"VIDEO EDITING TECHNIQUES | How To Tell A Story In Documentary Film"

it's probably in here because it's ongoing yep so for the canoe I'll just show you what timeline is here so it's basically
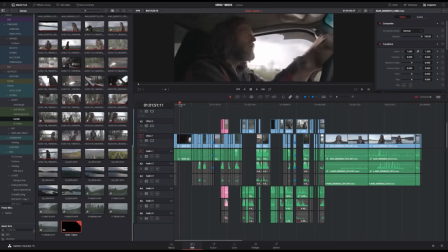35:10 just going to the place so this is what the scene is like on the way there I shoot some like 60 frames per second it's basically just trying to capture as much alternative stuff that you can when you have the chance and
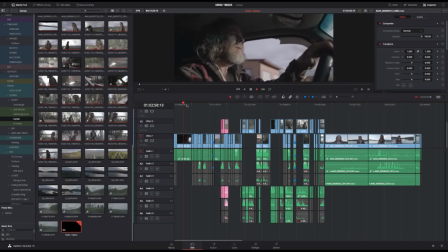35:28 usually like something riding in the car that can make up for a good like slow motion type of effect
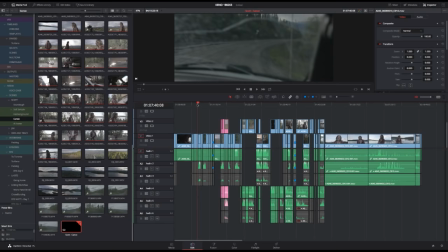35:35 so it's not that i'm against slow motion it's just that it's so freaking overused it's just mainly traveling traveling traveling capturing shots
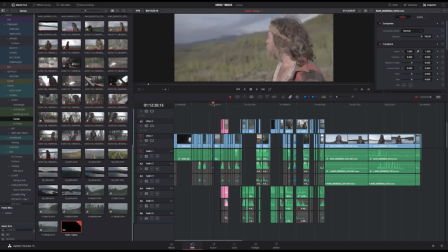35:50 like this on the way trying to get that to be able to
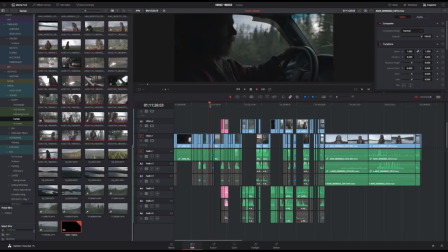35:54 cut together a scene with him talking or just driving you never know
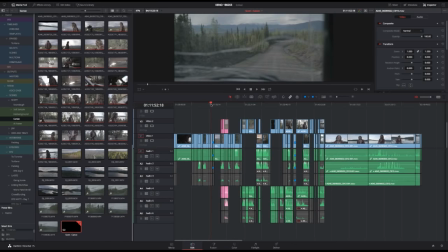35:59 what's gonna be the scene and then like I see this place when we're going with the car and I'm just like okay so can we go out for a second and then just shoot a scene here because it's such
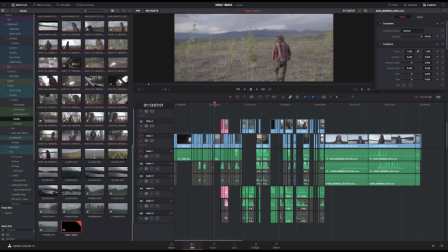36:14 a nice view and it's not that it's just a nice view but it's a view that actually shows the whole place and the scope of the place in in one shot so you don't need that much to tell the context so
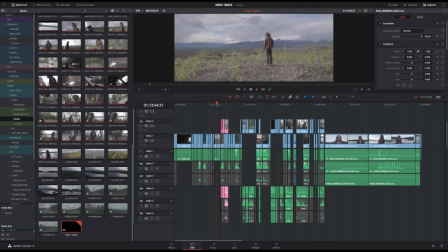36:30 that's why I wanted to like go to this place and also to have something that can be used in between stuff if we have an interview or something with him like thinking or something like that this is the type of scene that can make up for that and this can be cut in
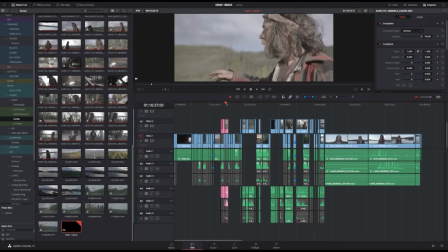36:47 like anyway but that's just the thought of it then we continue with the other scene
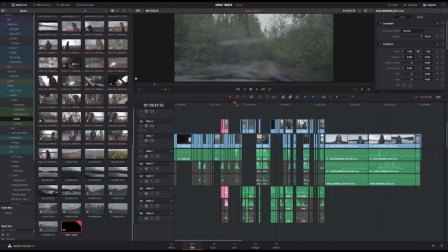36:52 because that's not going to be the same thing we get to the
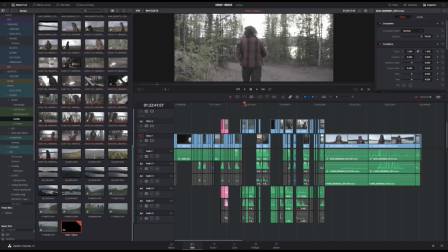36:57 place you have to get the canoe that's what he does he looks for
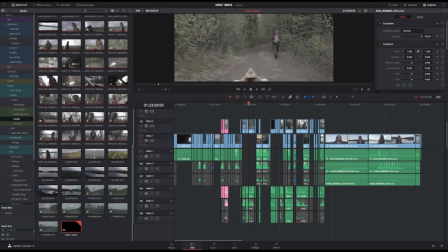37:01 a place to paddle there he doesn't find it he continues he
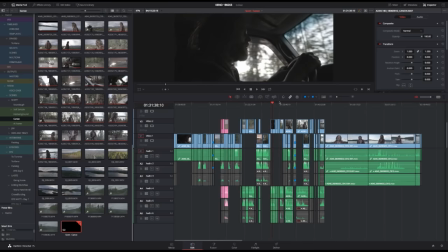37:06 has to put it on on the roof and we follow this whole action until we get to the place where he actually can ride the canoe and
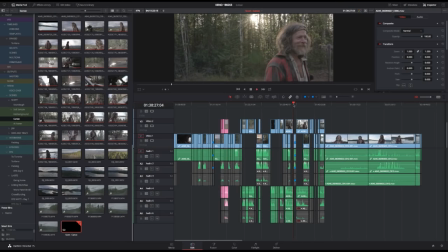37:15 we have couple of moments here which is pretty magical like this for instance let me see somewhere here
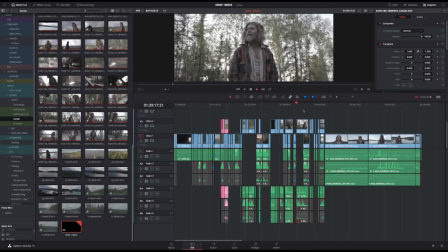37:24 is it this
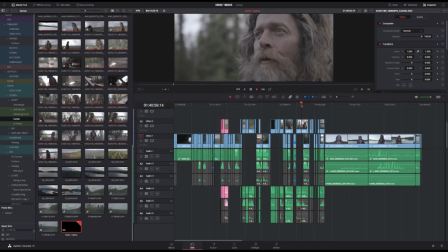37:32 cherish them though yeah here or after this man
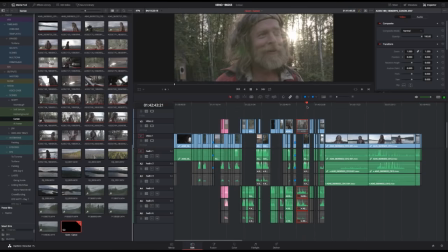37:49 it's just him waiting camp and i got along like
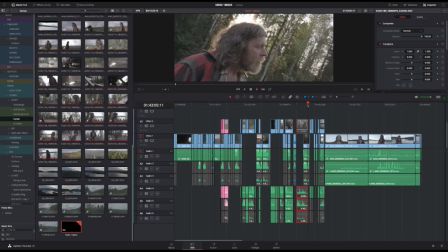yeah so it's just one of those like moments where you get something with him as a character where you get something in his eye you just get something that's priceless but then okay he goes on
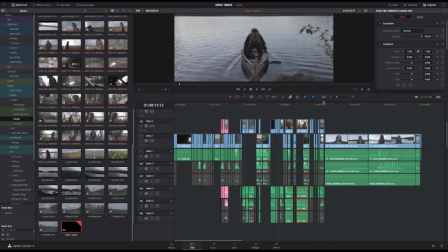38:25 he starts paddling i shoot for a while him just paddling